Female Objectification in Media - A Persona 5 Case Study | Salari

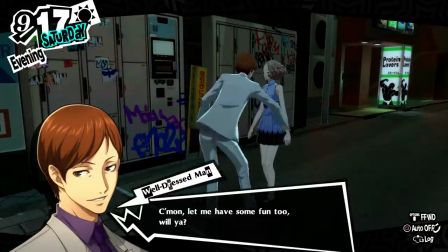Despite her being against the arrangement and having no attraction to her fiancé, he makes constant unwanted advances at her,
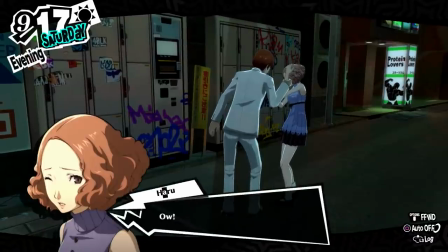criticizes her appearance and behavior, and a major part of Haru's growth as a character is rejecting not only her vulgar fiancé,
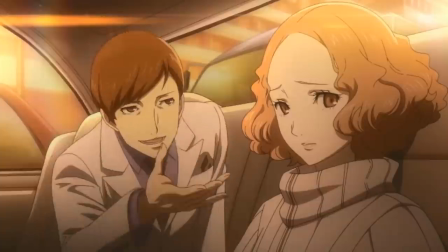but rejecting the outdated patriarchal institution of arranged marriages, and being a bargaining chip for a corporation.
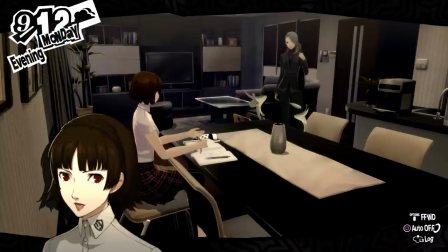But despite these efforts to empower its female characters, Persona 5 unfortunately takes two steps forward and one step back.
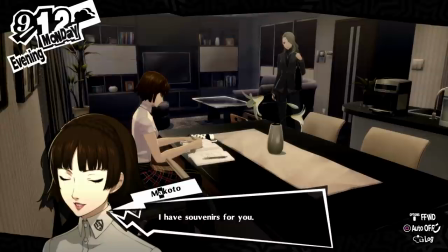By taking these characters and repurposing them into eye candy, they diminish the value of the message they're trying to communicate to their audience.
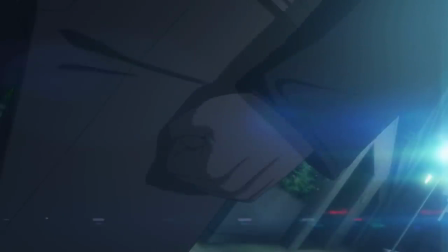It's good that the game highlighted how reprehensible it is when people in power like Kamoshida abuse their power and exploit women for their own gain,
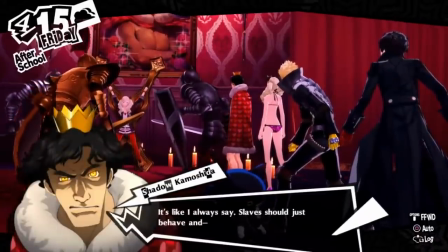How he sees them then little else than their bodies But that message is unfortunately
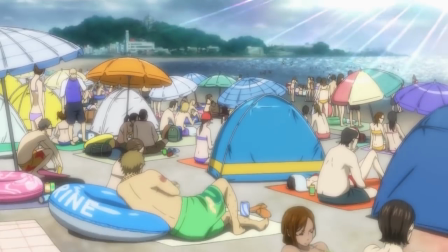undercut when the game contains a beach scene A staple scene within anime includes
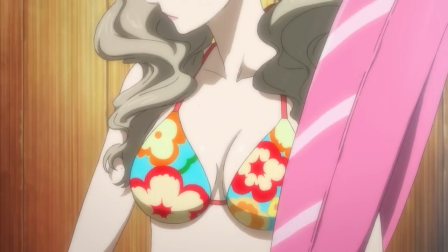close-up shots of Anne's butt and breasts You can also excuse it by saying that this is supposed
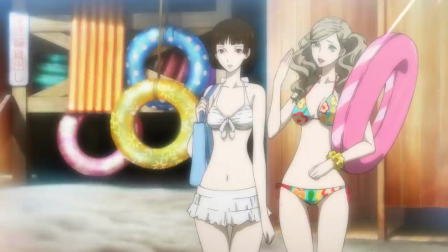to be how the boys in the game see her But that would still be abiding by the male gaze And more importantly,
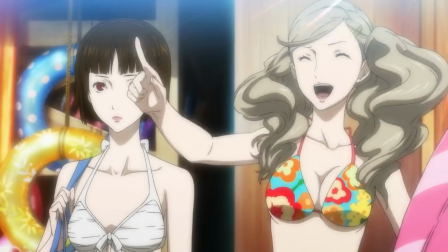the scene hasn't been created for the boys Anne hasn't been created for them either They've been created for us, the audience.
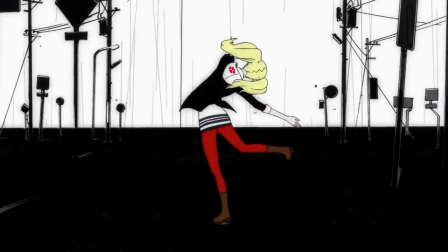To wrap things up, I want to make a clarification.
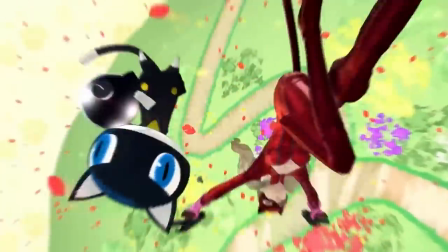Firstly, I am not saying that overtly sexual character designs are a bad thing, nor am I saying that being titillated by a design is bad.
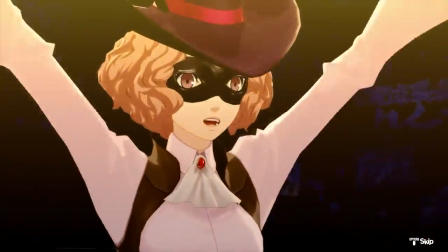One thing I love about the Persona series is the fantastic character designs. In fact, I would go as far as to say that the lead character designer of the Persona series, Shigenori Soejima,
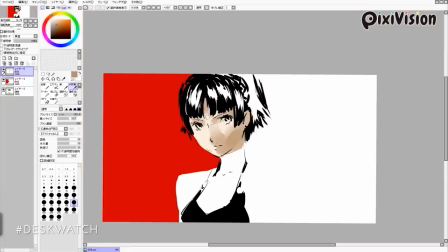is one of the best artists in the business because he does such a good job at communicating who a character is through every aspect of them,
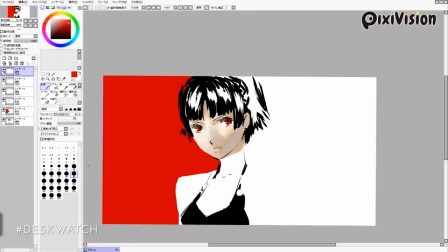from their hair to their clothes and their costumes.
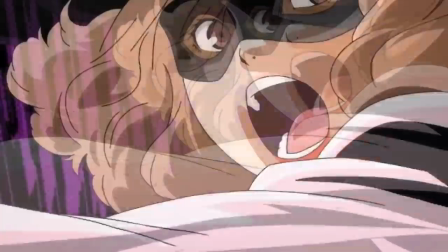Characters such as Anne and Makoto may be wearing skin-tight clothing that highlights their bodies, but it doesn't mean that they're bad designs.
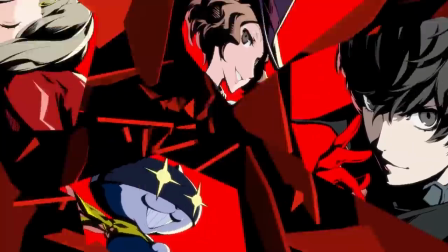In another context,
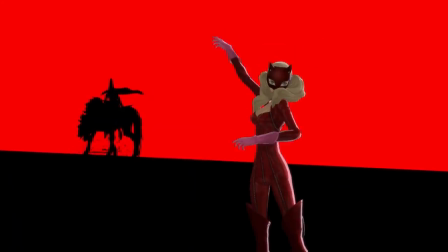a costume like Anne's could be seen as someone reclaiming their sexuality despite the fact that she had been previously objectified by a predator.
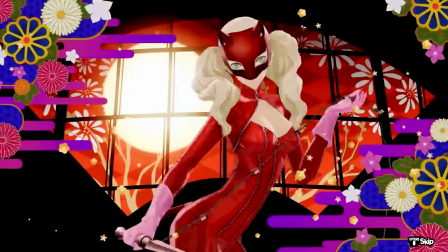But because Persona 5 insists upon sexualizing these characters, rather than being visually appealing while taking ownership of their sexuality,
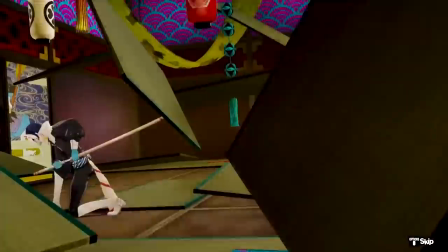it shifts the power dynamic towards the player, and it doesn't merely permit them to sexualize them, but it encourages them, regardless of their gender. Okay, there was a lot of flowery sounding academic language in there, so let me try and simplify things a little bit. If all the aspects of Anne, such as her character, her design, her costumes, and even a storyline between her and Kamoshida remained intact, then it would help recontextualize her character. It would mean that how she looks represents who she is, and give her autonomy and full ownership over her appearance, rather than part of her existing to titillate the audience. She would have still been a product of the male gaze, that's unavoidable, but she also would have been a very well written character with thoughts, feelings and power, and by objectifying her, what we do in essence is remove some of her power and pass it over to the audience instead. In other words, Anne deserved better.
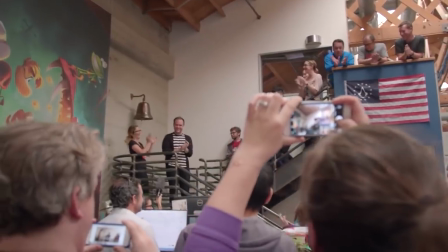Many games within the industry are created by largely straight male staffs, and with that comes a narrow scope of perspectives.
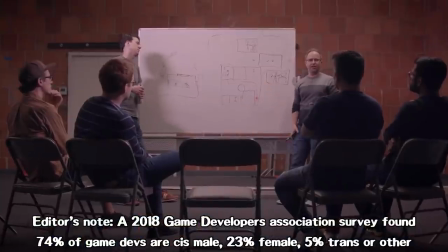It's not often that we see characters and stories through the lens of women, non-binary or even transgender folks,
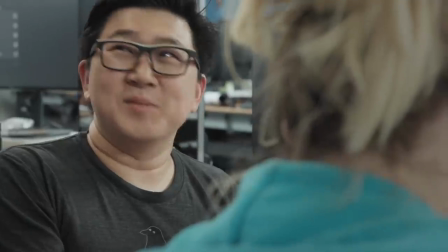so at times it can seem impossible to view a game outside of the perspective of a straight male.
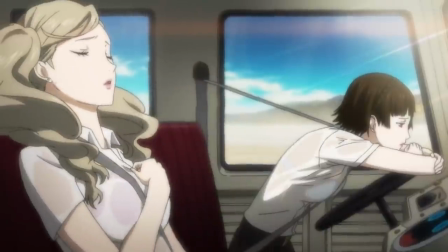I myself am a straight male and I can tell when I'm being pandered to, clearly since I made this whole video.
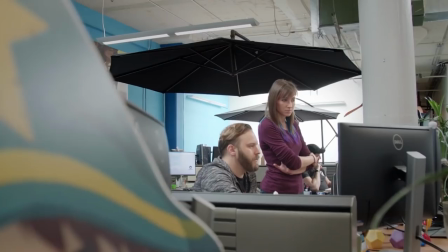But handing that perspective to people from different genders can allow us the opportunity to see characters in a way that they want their gender to be represented.
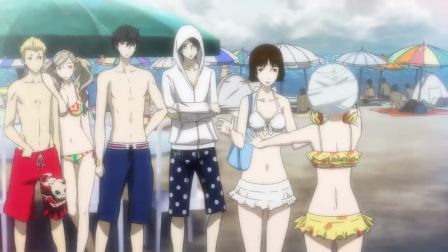I don't want you to think that this means that every female character should be completely covered up.
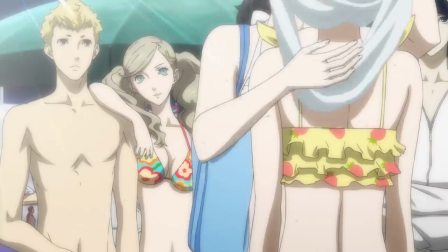I'm certain that many women can attest to the fact that they also enjoy some designs that highlight the assets of female characters.